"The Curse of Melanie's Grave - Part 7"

So I finally got a release date for my film Melanie's Grave. It'll be out on September the 27th initially on Amazon Prime and Vimeo, Google Play and iTunes and then expanding into other platforms further into the release. So for this video I wanted to talk about my favourite shots in the film. I was going to do my favourite scene but quite frankly I couldn't really pick one so I thought I'd just talk about some of my favourite shots instead.
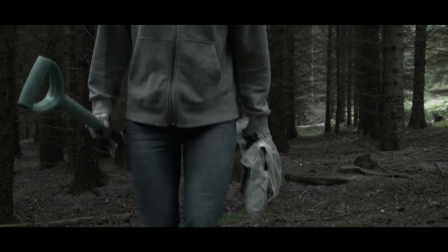0:26 Now to kick off with we have a one-shot scene where Mel discovers that something amiss as she approaches the body in the woods she doesn't
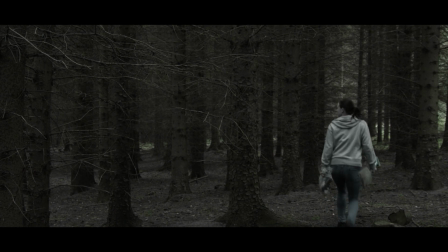0:33 know what to do here so she's kind of wandering back and forwards the way she came and looking about and then it kind of returns to the spot where she initially was now
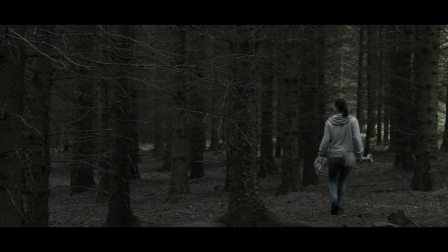0:47 my DP wanted me to cut into this shot with a closer shot of Mel where she's furthest away from the camera but
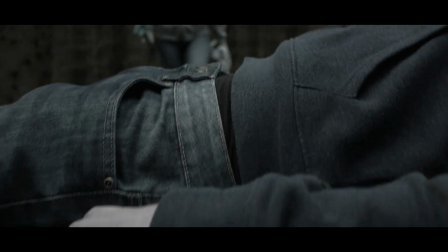0:53 I always wanted to keep this as a one-er this was shot on a small jib that we had and it's a smooth rise up
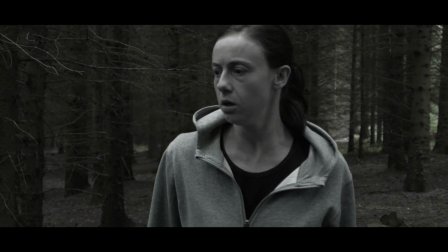1:00 to her and then the camera stays static as she walks away and comes back at the camera.
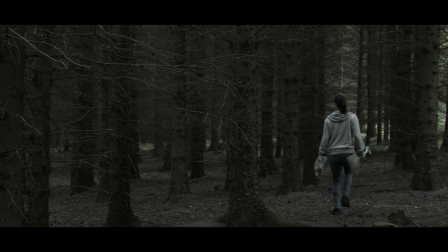1:04 Now I deliberately didn't shoot any coverage for this scene because I knew this shot was going to work that the way it does and I wanted to have it this way to give a sense of like Mel's feelings at this particular point. She feels detached and out of control of the events and is beginning to panic at this particular point.
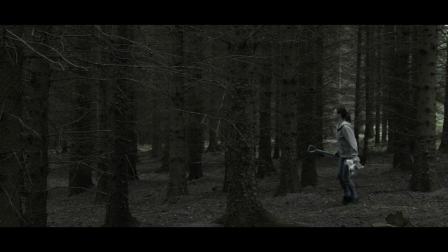1:22 Now that distance that we see helps give the audience that sense of detachment and being out of control because obviously we kind of naturally want to follow her but we don't.
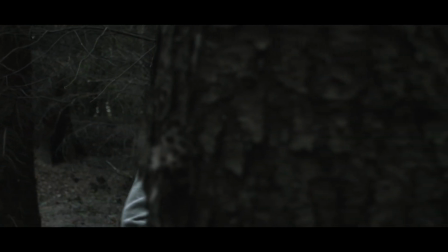1:40 This shot is my favourite of all the shots that we did. I actually stole it from Pan's Labyrinth where the director uses this technique quite a few times.
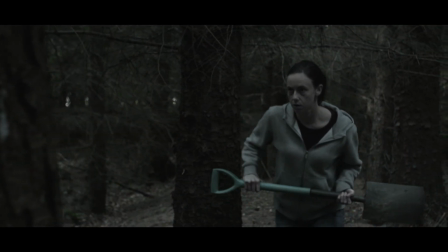1:49 Most people won't be able to tell how it's actually done but I'm sure you can have a guess. now it's not some fancy editing that
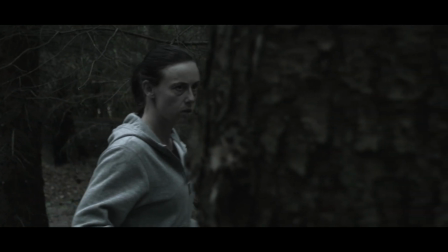1:57 we've done this was all in camera with one tree one actress and no doubles now i won't spoil it if you don't know how it was done but
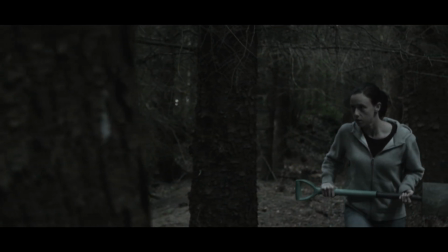2:06 i just absolutely love this shot so much it's very simple but it's really effective from a visual point of view now this shot is a variation on the camera
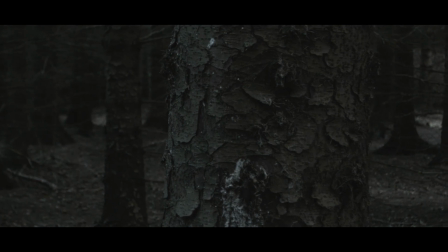2:14 tracking across the tree shot you've just seen but involves two actors this this time now part of the story is about mel's fractured mind
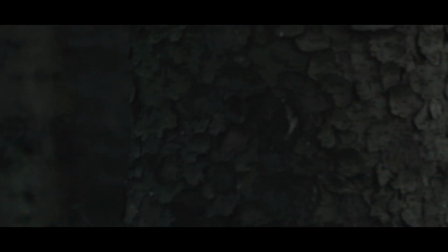2:22 and remembering herself and her emotional trauma when she was younger. So we often see that manifesting as the younger self in some of the scenes.
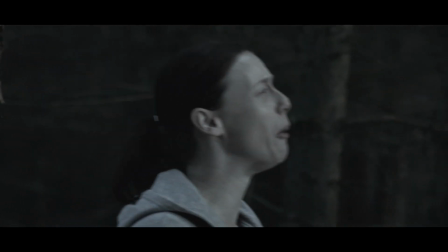2:30 Now in these two shots, all we did was have Rachel, who plays the older version of Mel,
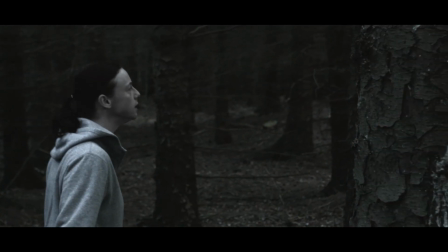2:36 walk behind a tree, where Lucy, who plays the younger version of Mel, it was hidden.
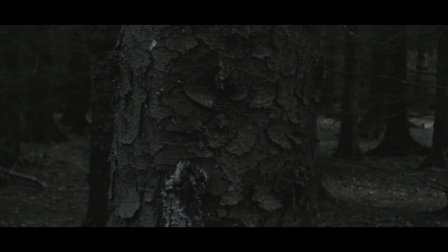2:40 Now one stops walking and talking behind the tree, and the other starts walking and talking and emerges from behind the tree.
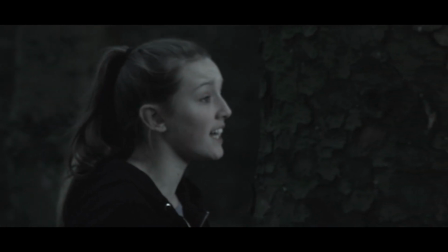2:47 In the second shot, the timing is a little off when Rachel emerges.
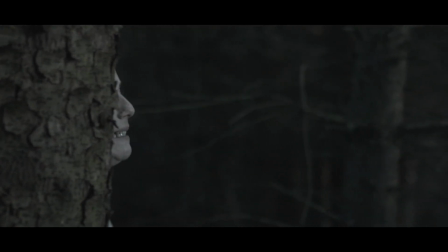2:51 I'd like to have had her emerge a fraction quicker but this was like the best tick that we ended up having but I mean it still works okay.
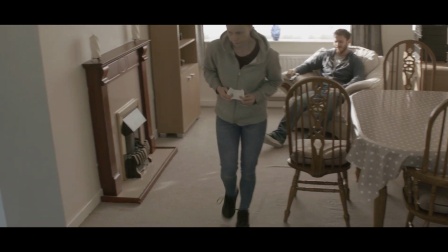3:00 So here we've got a wide shot of Mel and Rob and the camera pans with
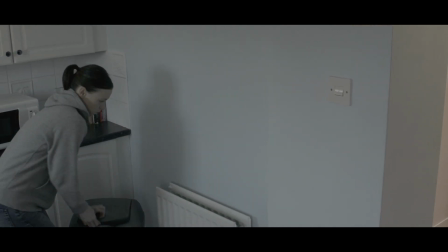3:05 Mel as she goes into the kitchen area to put something in the bin.
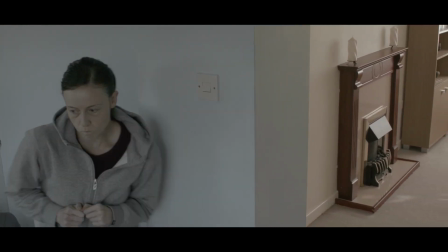3:10 Now this establishes where she is before we see the shot that I wanted to show you.
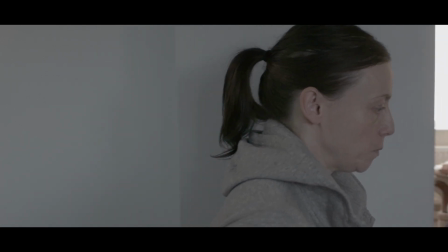3:14 So this is like a closer shot of Mel which then develops into an over-the-shoulder wide of Rob sitting kind of in the background on the chair.
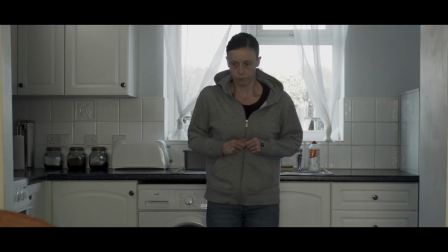3:23 Panning with Mel as she steps out from behind the wall. So if you see that small area of bench to the right, that was where the camera operator was sitting. He had to sit on this tiny little area just in order to get that shot. Now I love these kind of shots which develop from one thing into another and I tried to get as many of these into the film as possible because I didn't want to just have some generic wide close mid shots so I always tried to get some interesting shots into every scene of the film whether it was something like this or an unusual camera angle of some sort.
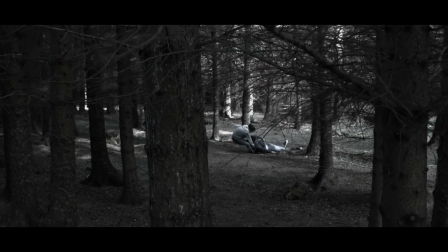3:58 Now this shot isn't going to be something that's going to wow you but at the time of shooting I'd never
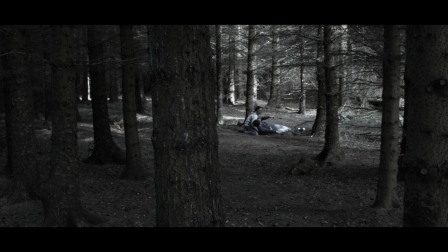4:03 used a crane in any of the kind of short films that I'd done previously so I was quite excited to use it.
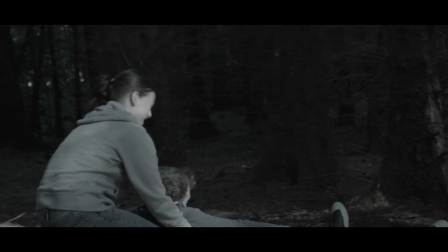4:08 Now we only ever used it in these woodland sequences and we use it as sparingly as possible but the fact that we had one with no budget
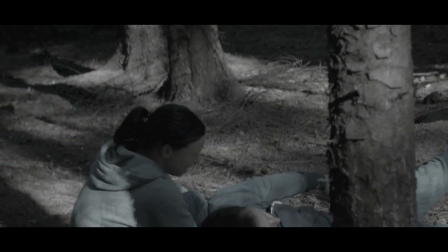4:15 just really got my juices flowing so i basically told her to struggle with trying to get rob to move and if she fell over just to
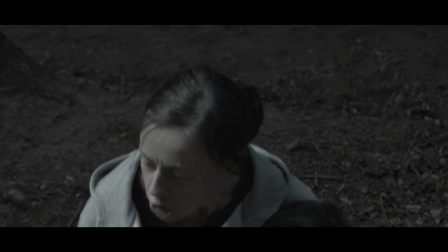4:22 carry on and it would obviously add a lot of authenticity to the same so i shot this from a few different angles and i kept the takes going for as long as rachel
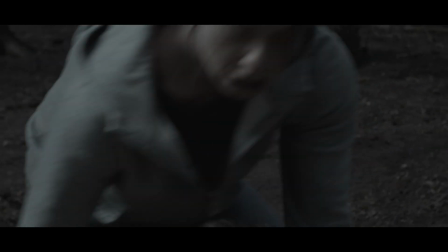4:30 could exert herself because this was genuinely her struggling to move james who plays rob but i also told him not
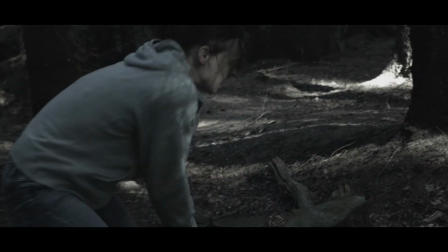4:37 to help her in any way. Some of the camera moves are also improvised like this moving up and down.
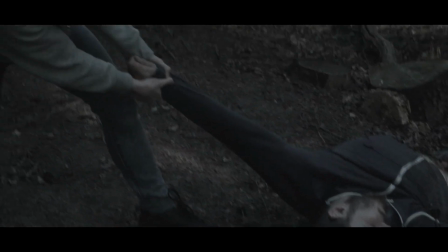4:43 I just said to the camera guy just follow Mel but kind of try and move between the pair when it became appropriate. So during the edit I could have had this a lot shorter but I wanted the audience to kind of feel the struggle at this particular
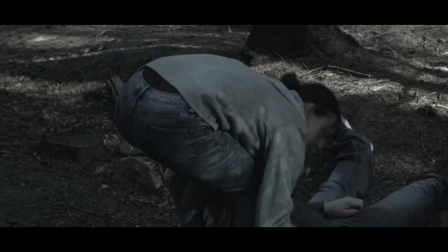4:57 point so I made it as long as I could whilst also you know trying not to kind of bore the audience too much so they wouldn't lose interest so during production there were always some happy accidents and there were a few in Melanie's grave this shot of Mel tidying her hair in the mirror came about because of a continuity error with her hair in the two kind of scenes either side of this so in the scene immediately before Rachel's hair
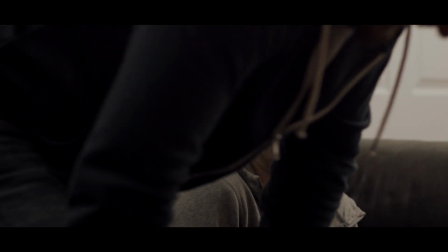5:23 is all messed up and hanging out because she's being kind of roughed up a little bit by Rob but in the shot immediately after that
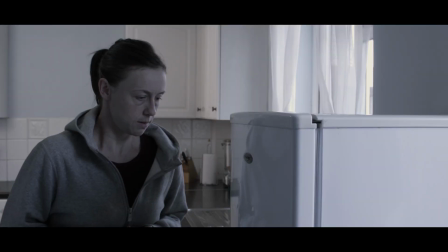5:29 her hair is really tidy and tied back so when we did some pickup shots I had to kind of devise a little shot to kind of go in
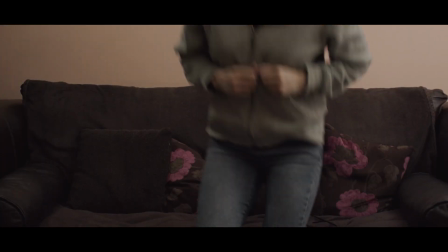5:36 the middle of those two shots that we already had so I had to go to this particular mirror and just tie her hair back and tidy her
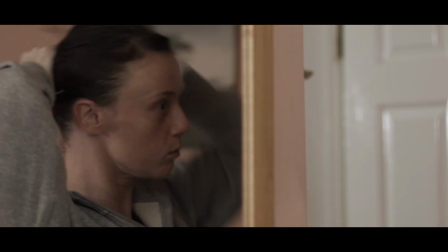5:43 hair up and I was standing pretty much where the camera is now and I saw one of the crew members just walking out of the room and I kind of instantly saw the shot in my head I just love the fact that you see her in the mirror and disappear out of the
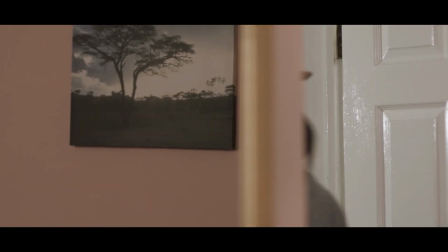5:58 shot just to emerge in the other half of the frame when she leaves the room well I thought it looked cool anyway but this scene in
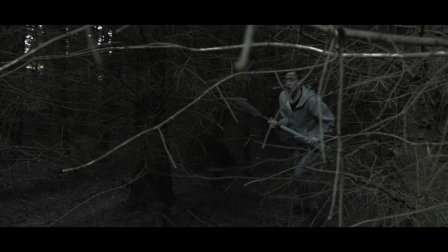6:05 the woods I said to Rachel when you come through the branches have a little fall down and then get back up which obviously she does then we cut away to Susan
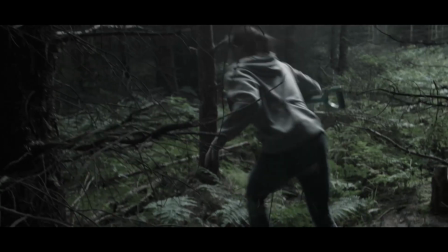6:14 who's playing Zoe and then when we come back to Rachel in the reverse she didn't see this little kind of natural trench
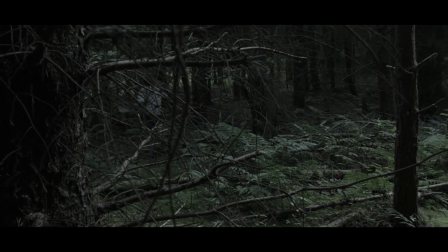6:21 that was in the woods and it was disguised by all the vegetation so she fell into it but luckily she didn't stop
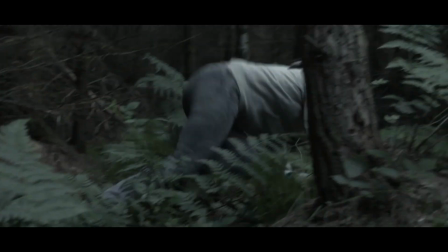6:28 acting and she just carried on which and she scrambled up and out and ran off and it looks great in the film and it adds to the struggle of her being
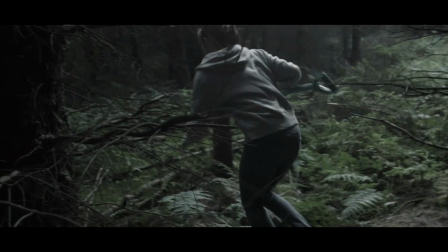6:35 kind of lost in the woods but when we cut to the other angle I had to get her to fall down on purpose in the same place so we
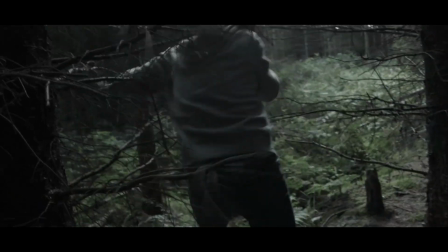6:42 could kind of match cut that in the edit so this little accident brought that little added touch to that little particular moment in that particular scene it makes it just feel all that more natural. One final complete accident was the inclusion of this Robin in this particular shot.
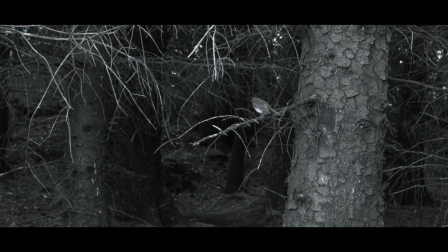6:57 Now in fact this wasn't meant to be a shot in the film at all. What we were doing was we were recording some ambient sound and decided to roll a camera at the same time just for reference but because we were being so quiet and so still the bird just landed perfectly on this branch right in front of the camera where we were focused. So I decided to you use it in the film and it also serves as a transition to the next scene as it kind of as it flies away i added the sound effects of like this car door opening as if the noise has scared the bird off and then we cut to the
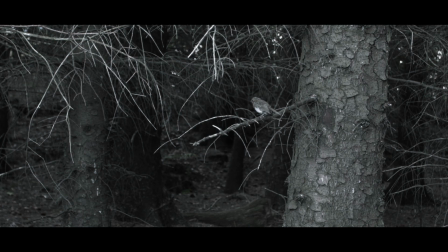7:28 scene in the car so that was like a really kind of happy accident that helped in the edit so that was a taster of some of my favorite shots in the films which is out on september 27th and is available on amazon and vimeo and will extend into other platforms as and when.